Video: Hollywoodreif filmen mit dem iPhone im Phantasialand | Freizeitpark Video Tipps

Einen richtigen Hollywood-Look erreicht ihr natürlich auch durch entsprechende Kamerabewegungen. Deswegen haltet die Kamera in Bewegung und versucht, kontrollierte Kamerafahrten zu machen. Ich weiß, erzähle ich euch in jedem zweiten meiner Tutorials, aber es ist doch so, Kamerafahrten sind so wichtig.
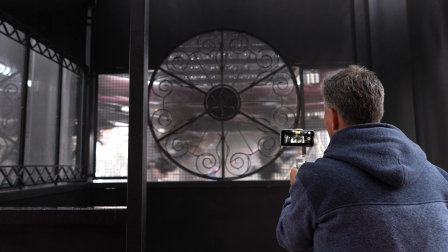(14:51)
Langsame, kontrollierte Fahrten von links nach rechts, von rechts nach links, von hinten nach vorne oder von vorne nach hinten.
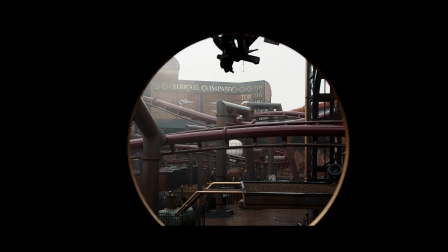(14:56)
Gerade im Freizeitpark ist es allerdings cool, wie ich eben schon erwähnt hatte, wenn ihr Fassaden filmt oder generell hohe Aufbauten, dann, dass ihr Kamerafahrten so schräg von unten nach oben macht.
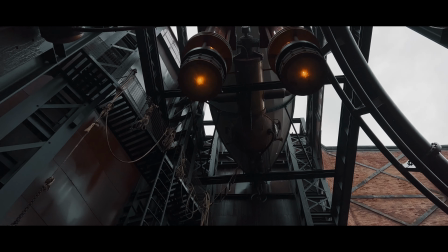(15:06)
Das heißt, ihr bewegt euch so langsam auf die Fassade zu und schwenkt die Kamera so dann nach oben, sodass ihr dann die ganze Fassade ehrfürchtig filmen und in Szene setzen könnt.
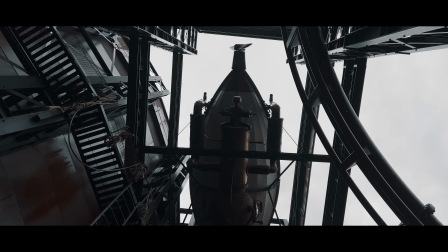(15:15)
Es ist ja sowieso oft so, dass im Freizeitpark vieles auf engem Raum gebaut ist,
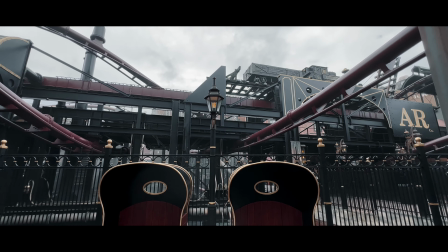(15:20)
was dann natürlich spektakulär wirkt, aber was es einfach schwierig ist zu filmen. Deswegen spielt mit verschiedenen Perspektiven, baut entsprechende Kamerafahrten ein und natürlich auch wechselt mal zwischen den verschiedenen Objektiven eures Smartphones hin und her. Wie zum Beispiel mal zur Ultraweitwinkellinse, weil da könnt ihr noch kleinere Sachen viel epischer wirken lassen, dass alles viel größer aussieht. Und gerade im Freizeitpark ist die Ultraweitwinkellinse eines Smartphones euer Freund. Also seid kreativ und probiert es einfach aus. Damit könnt ihr auf jeden Fall epische Shots realisieren.
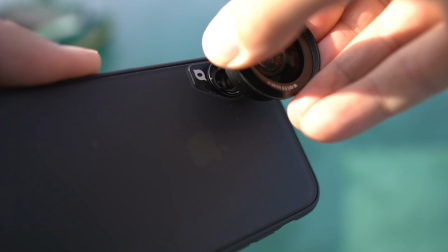(15:51)
Sollte euer Smartphone nicht über mehrere Objektive verfügen, könnt ihr auch ganz einfach externe Aufsatzobjektive wählen, um zum Beispiel weitwinklig zu filmen. Genauso wichtig ist es natürlich, dass ihr tief ins Bild reinbringt und entsprechend mit Vordergründen filmt.
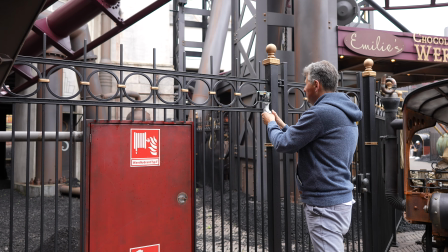(16:06)
Klar, im Freizeitpark gibt es viel zu filmen, aber pickt euch so einzelne Details raus und versucht,
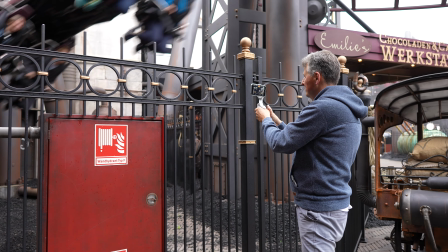(16:12)
entsprechende Vordergründe einzubauen, durch die ihr durchfilmt oder an denen ihr so seitlich langsam hin und her filmt,
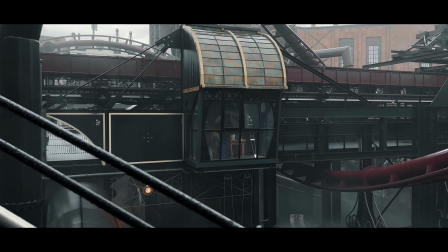(16:19)
sodass ihr das Ganze auch vielleicht für den einen oder anderen Übergangseffekt später verwenden könnt. Mit Vordergründen macht ihr euer Bild spannender, interessanter und ihr habt einfach viel mehr Tiefe im Bild, als wenn ihr einfach nur so auf ein Motiv haltet. Das fertig geschossene Bildmaterial müsst ihr natürlich noch ein bisschen nachbearbeiten, damit ihr so diesen epischen Hollywood-Look da reinbekommt. Als erstes natürlich die typischen Kinobalken, die gehören einfach dazu. Klar ist es Ansichtssache, einige Leute sagen so, hey, ihr habt doch den großen Bildschirm oder das große Display, dann nutzt es doch auch voll aus. Aber ich weiß nicht, ich finde immer, Kinobalken gehören immer zum epischen Look dazu und das hat irgendwie was von Hollywood. Deswegen, ich stehe total auf diese Kinobalken und das ist mal das Erste, was ich bei mir immer einbaue in meine Aufnahmen.
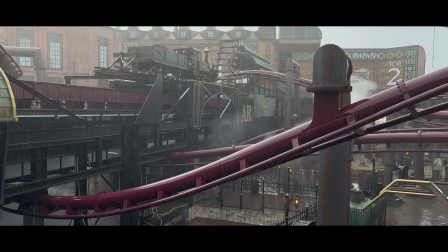(17:02)
Außerdem natürlich ein entsprechendes Color Grading. Ich habe ja von vornherein schon ein bisschen unterbelichtet meine Aufnahmen. Ich mache so eine entsprechende Korrektur erstmal. Ich passe so ein bisschen die Belichtung an. Danach bediene ich mich meistens immer noch einer sogenannten LUT, eines sogenannten Lookup Tables.
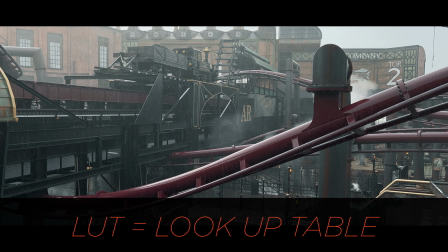(17:15)
Das ist so ein Color Filter, der so ein bisschen den Farblook, den ich gerne möchte, noch ins Bild bringt.
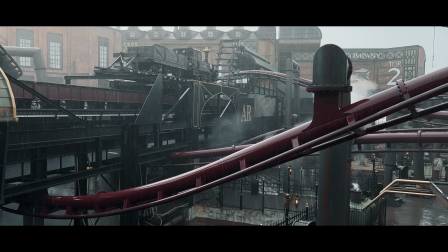(17:20)
Dann habe ich noch so einen Filmlook Filter mit so ein bisschen Hollywood Film Grain, den ich noch drüber lege. In diesem Falle das Film Convert. Das stelle ich noch ein bisschen mit 40% so ein, um noch so einen kleinen Filmlook da noch reinzukriegen.
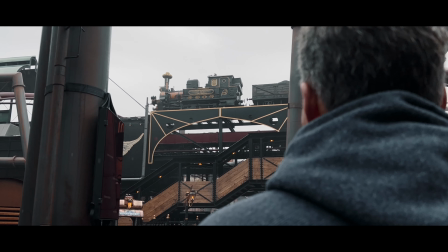(17:32)
Und fertig ist mein Bild. Das sieht doch schon sehr cinematisch aus, oder? Kommen wir zum 10. und absolut wichtigsten Punkt. Habt Spaß! Ihr seid im Freizeitpark. Das heißt, seht die Sache nicht zu ernst. Klar, wenn ihr als Filmemacher da hingeht, wollt ihr irgendwie coole Shots machen. Wir ja auch. Wir haben das auch gemacht. Die ersten 3-4 Stunden haben wir dann intensiv Aufnahmen gemacht. Aber hey, Phantasialand hat so viele wunderschöne Fahrgeschäfte zu bieten.
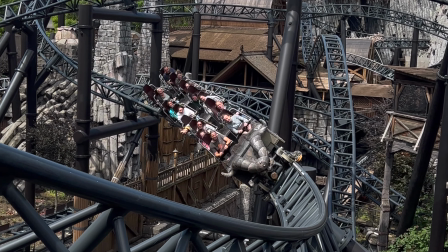(17:57)
Es ist ja nicht nur der Fly Launch Coaster, es gibt ja auch noch Taron, es gibt noch die Colorado Express und die Wasserbahn und was weiß ich auch alles. Also deswegen, wenn ihr in einem Freizeitpark seid, habt Spaß und genießt den Tag. Er ist so schnell vorbei, aber er ist so immersiv. Gerade im Phantasialand, es war ein fantastischer Tag. Wir hatten richtig Spaß beim Dreh und ich hoffe, ich konnte euch das hier in diesem Video so ein bisschen vermitteln. Damit bin ich auch schon wieder am Ende des Videos angekommen. Also mit diesen Punkten werden eure Aufnahmen im Freizeitpark Hollywood reif. Ich hoffe, ich konnte euch so ein bisschen inspirieren, einfach mal selbst nach dem Smartphone zu greifen, wenn ihr mal nächstes Mal im Freizeitpark unterwegs seid.
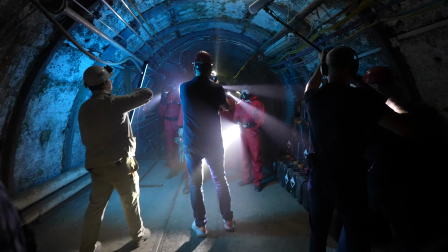(18:34)
Wenn euch das Thema Filme machen generell interessiert, egal ob mit einer professionellen Kamera oder mit dem Smartphone, dann geht mal auf wolfilms.de.